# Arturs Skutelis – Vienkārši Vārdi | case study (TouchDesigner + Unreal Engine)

We made and performed these pretty special and quite experimental live music visuals for this one-off gig by Latvian underground rap artist Arturs Skutelis.
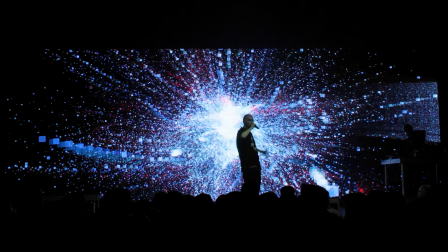[0:08]
And when I say live, they were actually live. Everything you'll see was generated in real time, cobbling together TouchDesigner, Unreal Engine,
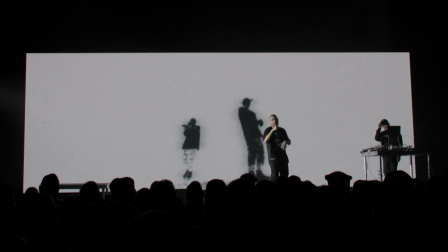[0:16]
using audio signals from mics in the DJ decks, Kinect depth camera, a live camera feed, and a little bit of real-time AI. This was our two-man setup to get this done. 2 PCs connected via Ethernet cable, one running TouchDesigner and Unreal Engine, generating the visuals,
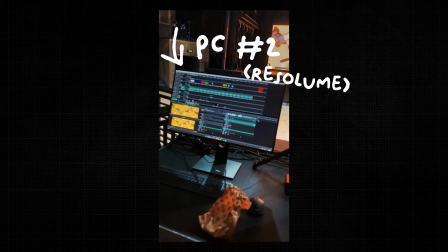[0:32]
and sending video feed to the second one running Resolve, where some extra accents were added like strobes, blanking, and occasionally some post effects,
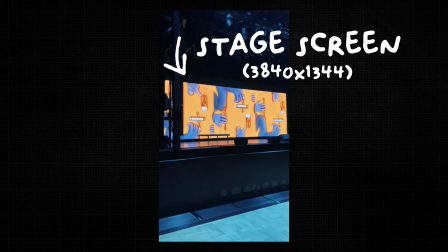[0:39]
and then sending the final video signal out to the stage screen. Then, at the front of the stage, there was a cute little box with a laptop in it and a Kinect camera,
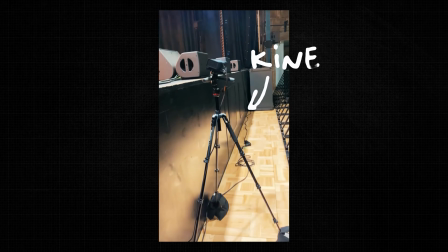[0:48]
connected via 50 meters of Ethernet cable to the first PC, sending the Kinect video signal via NDI over the Ethernet cable.
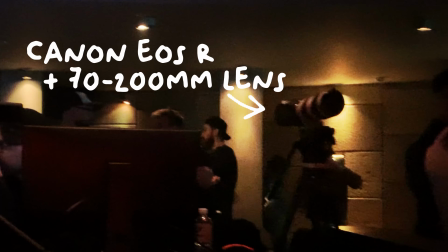[0:55]
And we also had a Canon EOS R with a 200mm lens at our desk, sending a live camera feed via USB to TouchDesigner.
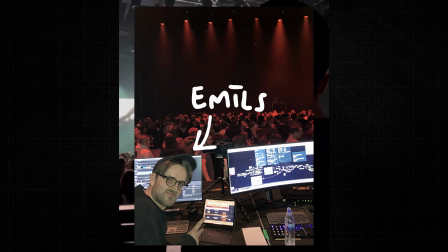[1:03]
Emīls was splitting his time between Resolve and camera hopping as and when needed,
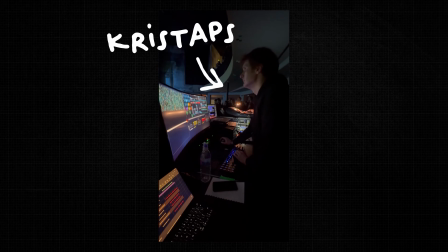[1:07]
and I was doing TouchDesigner and Unreal Engine things on the first PC via my homemade control panel and Integrid MIDI controller setup.
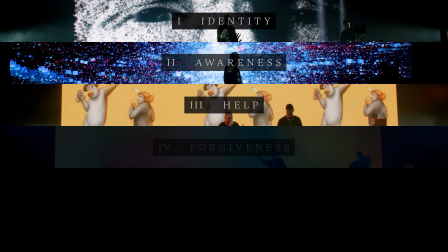[1:15]
The plan was to create a gig in 6 chapters, kinda like a book telling a story, each chapter having its own identity in terms of music,
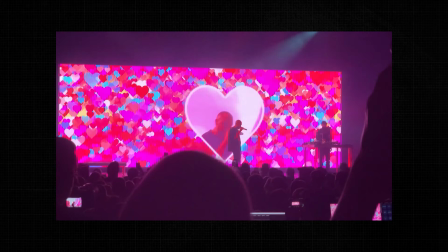[1:22]
message, and visuals, changing the techniques and gadgets we used between the chapters to keep it fresh and interesting for the audience and ourselves.
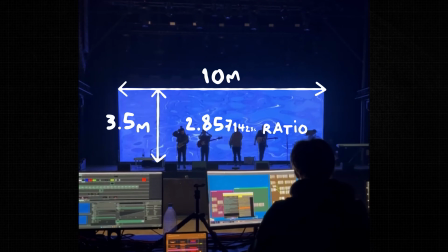[1:30]
A key decision was to have a wide and narrow screen low to the ground to make
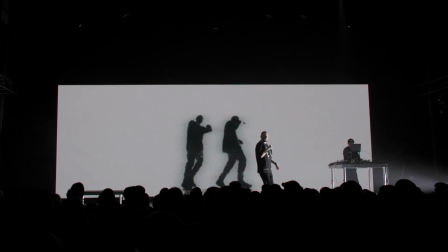[1:35]
the stage feel more like an interactive installation rather than just a big screen playing videos.
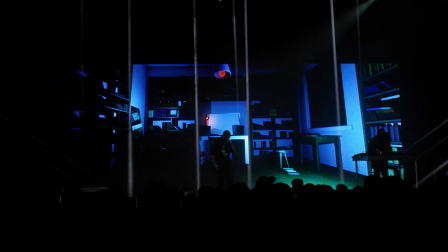[1:40]
It was really important for us to have continuity and logic to how the previous song's visuals would translate into the next one,
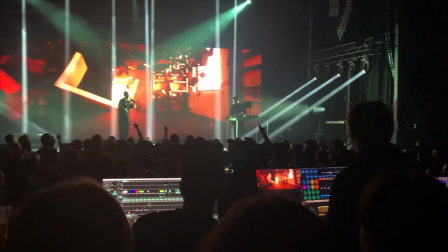[1:46]
like sentences in a story, so they would have a discernible purpose and evolution.
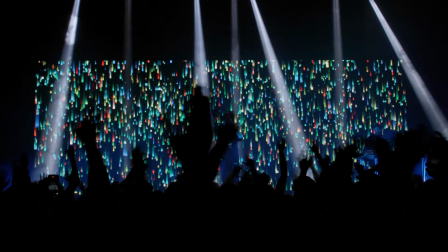[1:51]
So, quite a few of the songs shared the same setup in TouchDesigner that we would evolve and change.
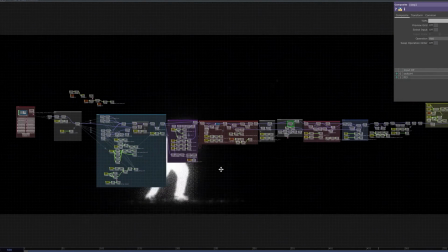[1:56]
I had built 16 different TouchDesigner networks to perform the 30 songs that had visuals planned,
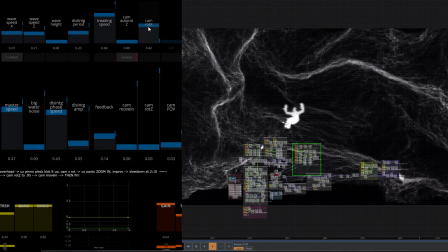[2:02]
all built using the same framework and logic with main parameters assigned to the sliders in the control panel,
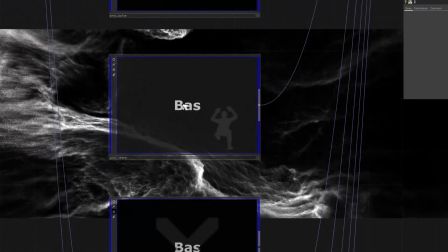[2:07]
and joined into one master project that allowed for fast switching, which was crucial. Our setup for final 6th chapter was pretty cool too.
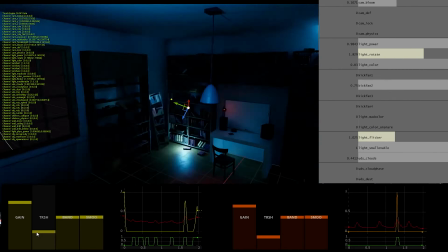[2:18]
It was using TouchDesigner as a backend to control a scene in Unreal Engine, rendering and simulating in real time.
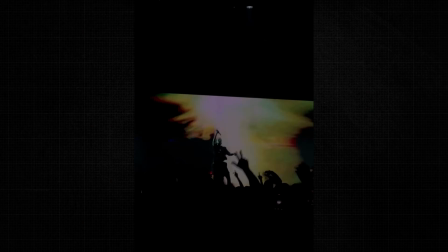[2:27]
Although the whole point of performing the visuals live was to be able to make adjustments on the go, it kinda goes well together with the live, in-the-moment nature of hip-hop.
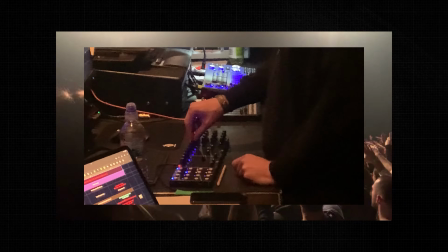[2:35]
Keeping track of 30-odd sliders and knobs on the fly at all times is pretty impossible.
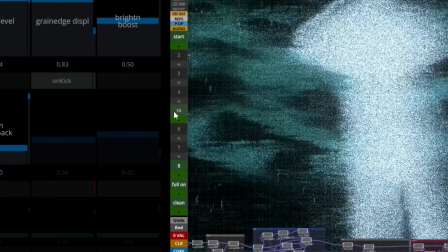[2:41]
So major key was coding up the ability to save, label, and load any state of my control panel to be able to create presets for the key moments or bigger changes.
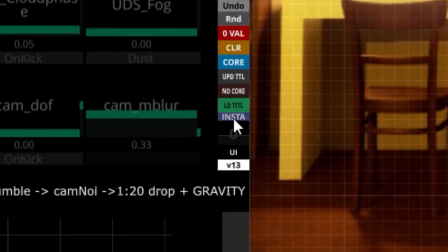[2:49]
I also ended up coding the ability to gradually crossfade between the saved presets, which came in very handy. Each of the 6 chapters started with a little intro video, setting the tone and mood for the upcoming 6 songs.
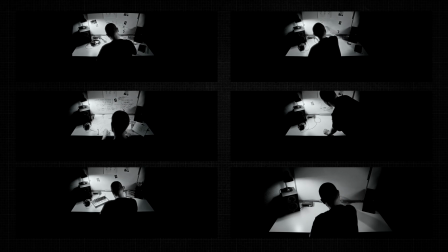[3:03]
The intros were unified in style, like a thread running throughout the show, and also setting up a bit of a payoff in the final chapter. The first chapter, titled Identity, consisted of well-known old songs from artists' first albums, dealing with ego and self.
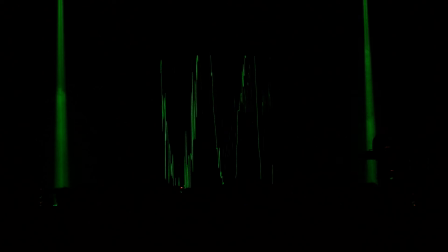[3:21]
The music brought it back to the roots, and so did we, by starting the show with a lo-fi aesthetic of a simple audio signal.
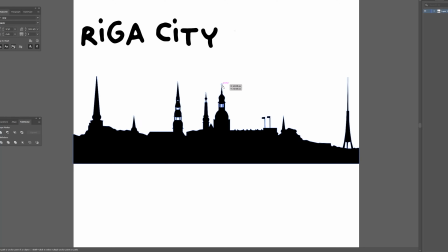[3:28]
A particularly fun technique for me was taking vectors, turning them into audio samples,
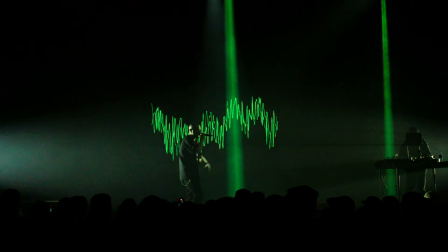[3:34]
and blending them with a live audio waveform.
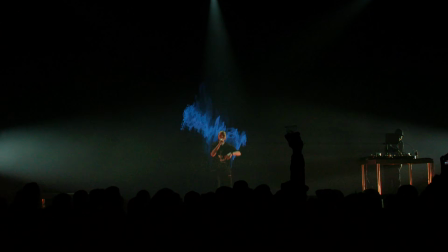[3:37]
The first 3 songs were a continuous mix, so we seamlessly evolved the visual look over the course of them while still keeping it quite lo-fi and minimal.
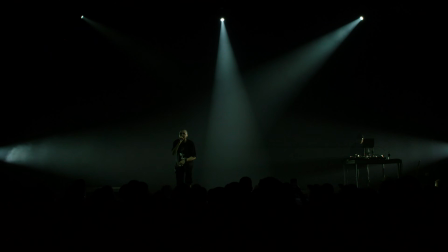[3:46]
Only towards the end of the chapter, we opened up the screen to its full width for the first time.
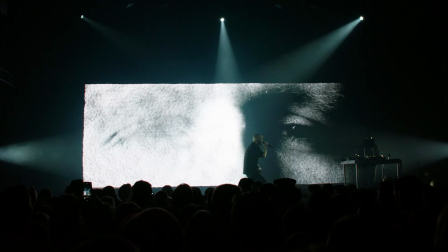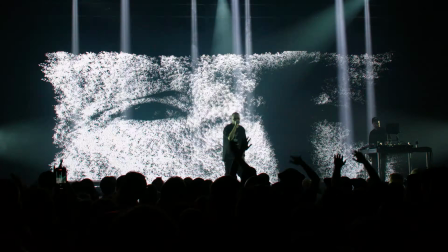[4:02]
This first chapter gave a taste of a bit of everything.
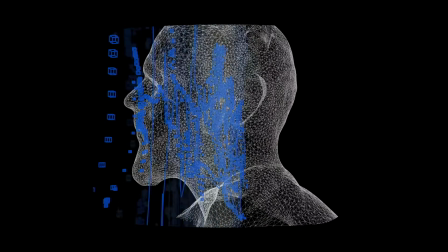[4:05]
Audio reactivity, live camera, real-time 3D rendering in TouchDesigner, and some sweet Kinect point clouds to end the chapter with.
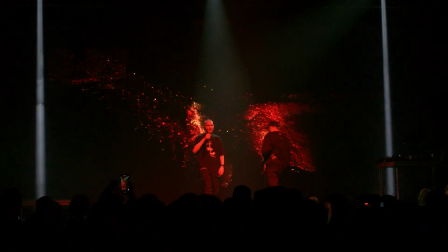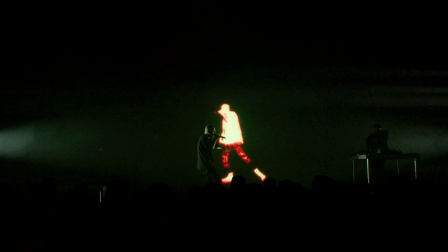[4:25]
Visuals for the second chapter, focusing on themes of self-awareness and relationship with yourself, was all about the silhouette.
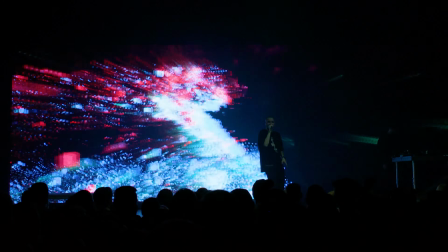[4:32]
We gave ourselves a rule that all the pixels on the screen should somehow only come from the silhouette of the artist.
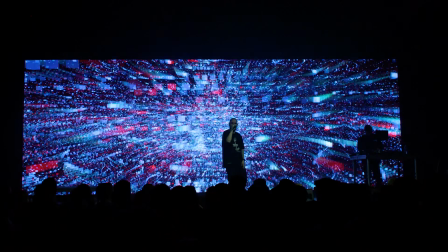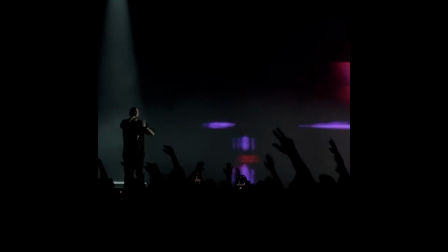[4:43]
This was done with a real-time feed from the Kinect depth camera.
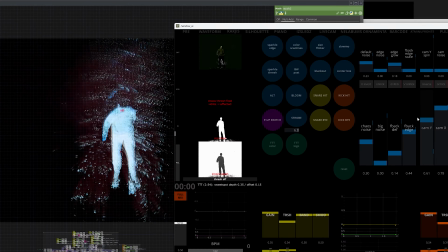[4:49]
Either by using the depth data to generate point clouds, by using depth image itself to create a silhouette.
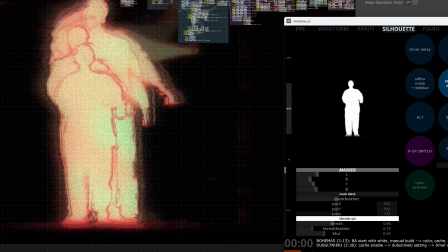[4:59]
or by actually silhouetting the artist on stage via lighting.
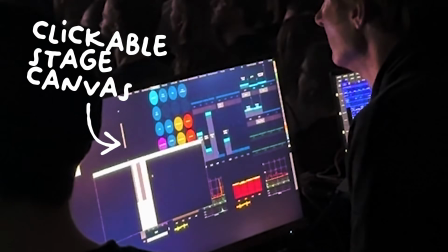[5:03]
The goal is to establish a clear visual motif and create anticipation for the audience of how
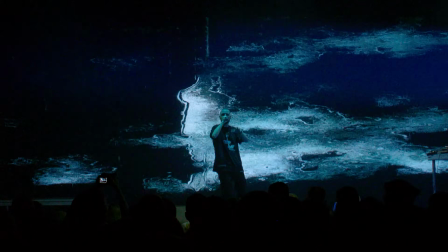[5:08]
this motif will be used for each of the songs. A highlight for me was one of the simplest visuals,
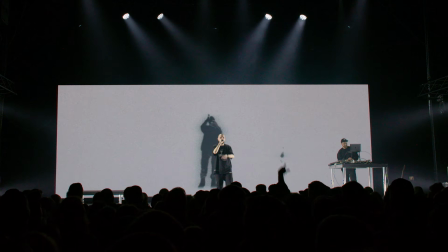[5:13]
a track called Doubles about the multiple shades of personality we all possess, where we had two copies of the live feed playing,
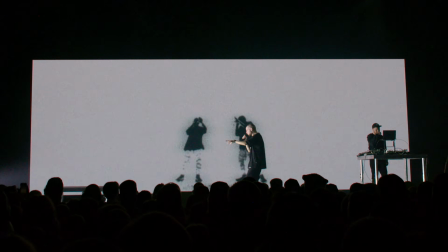[5:20]
one with a slowly increasing delay, gradually becoming more and more out of sync and separating from the original over the course of the track.
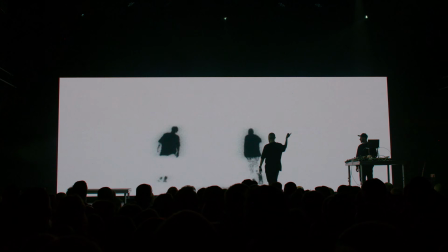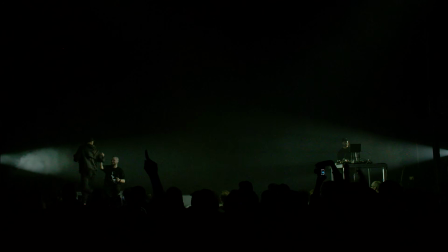[5:31]
The focal point of Chapter 3, titled Help, was that every song featured guest artists,
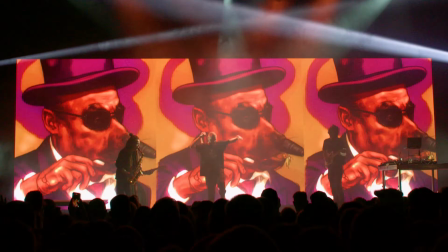[5:37]
and to reflect that increased energy they brought to the stage, we turned on the live camera.
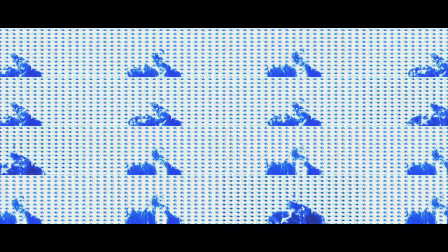[5:42]
The first 2/3 of the chapter had a moody and grungy vibe, so we ran the live feed through TouchDesigner network in combination with old-school in-camera tricks,
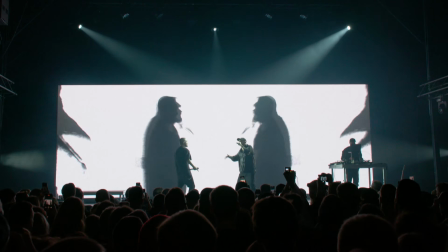[5:51]
like feedback loops and slow shutter speed, to create visuals that were somewhere from analog-looking to trashy.
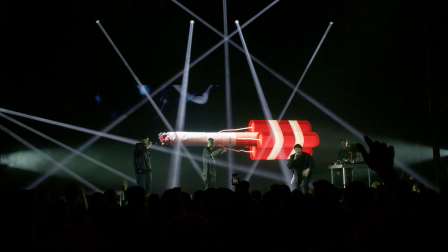[5:58]
The middle part of the chapter had the show's only pre-rendered visual, shot in our $1 million studio a couple of days prior.
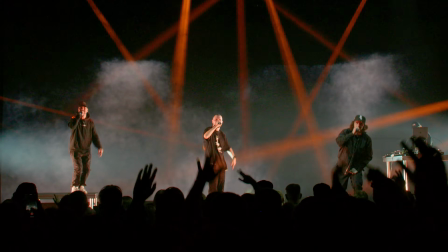[6:05]
The aftermath of this visual served as the backdrop for the next one, and leading into more unhinged tracks to close the chapter.
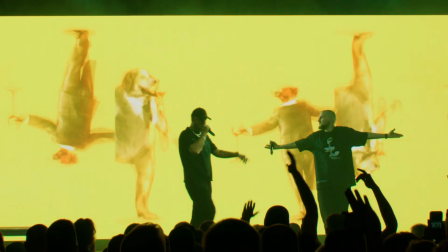[6:12]
This energy was matched by the use of real-time, interactive and audio-active AI visuals.
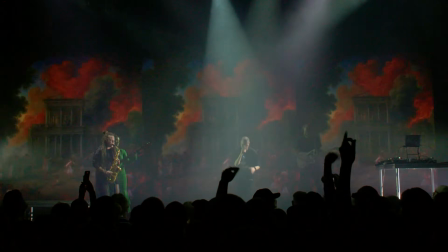[6:21]
A major key for the setup was creating a solution for quick prompt switching on the fly from a pre-prepared list of prompts.
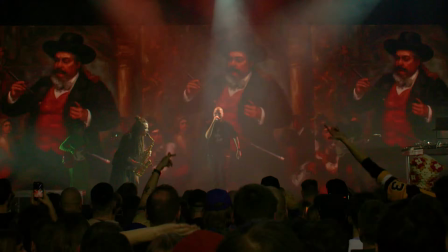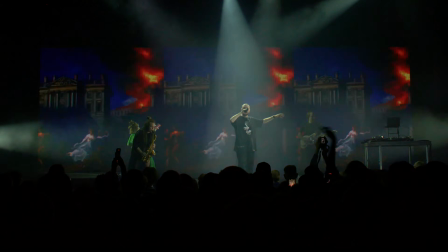Fourth chapter, titled Forgiveness, was the most chill and leisurely one musically and visually.
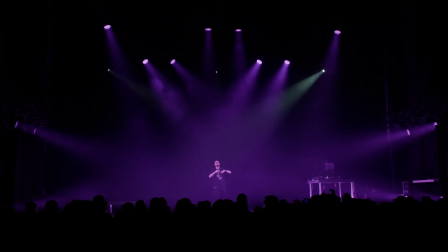[6:47]
We kept the screen blank for the first two songs to switch up the pace after the AI visual overload.
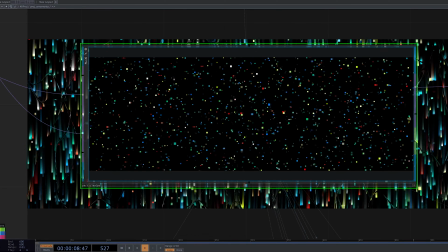[6:52]
For this chapter, all the setups used particle systems as the base,
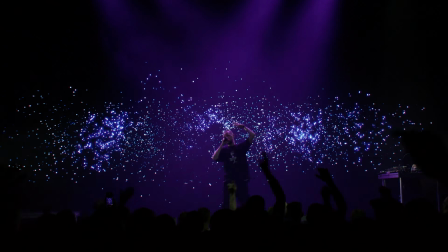[6:56]
mixing them with subtle interactivity from Kinect for the third song and then turning them into one of the boldest visuals of the set,
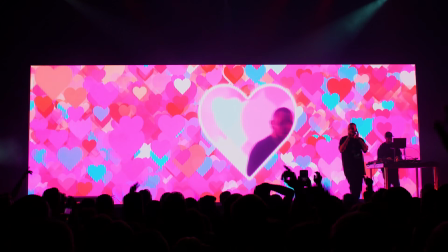[7:03]
going full cringe kiss cam to set up a satisfying break in the song midway through.
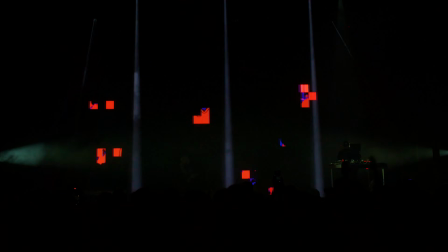[7:10]
The glitch patterns were based on the actual LED panel sizes of the screen for an extra detail.
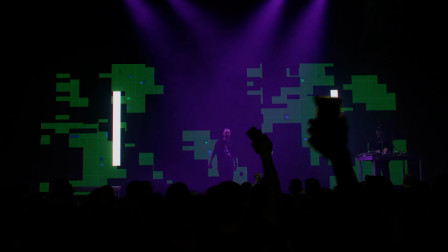[7:17]
We knew we wanted to end the chapter with a colorful painterly canvas.
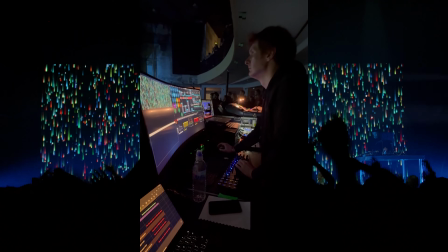[7:22]
So over the course of the last two songs, I manually transformed the glitchy particles by stretching, displacing and blending them into pretty cloud-like Berlin noise.
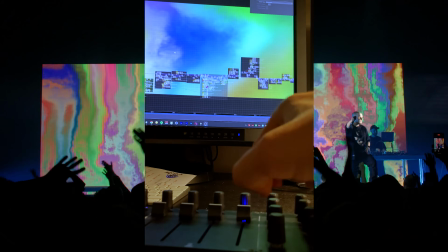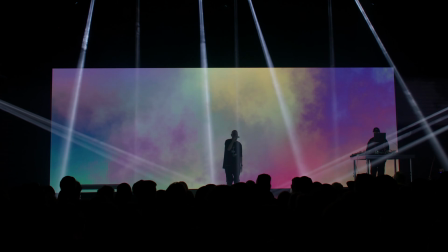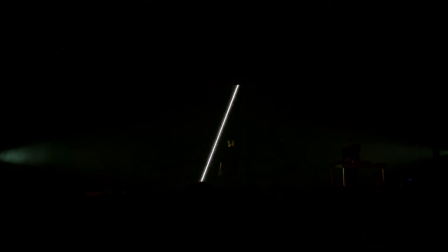[7:45]
Chapter 5 was the darkest and heaviest part of the show. Titled Control, it featured songs with direct and strong message.
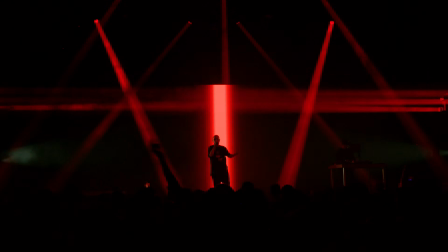[7:52]
To illustrate that, we set a clear, constrained visual motif that weaved throughout the chapter.
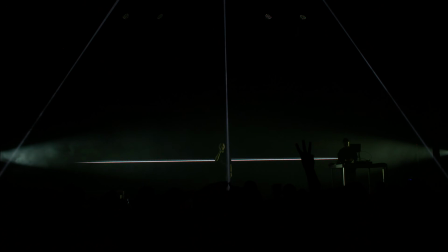[7:58]
Each song would have to start and end with a clean white line across the stage that we would develop using various techniques into these minimalist visuals.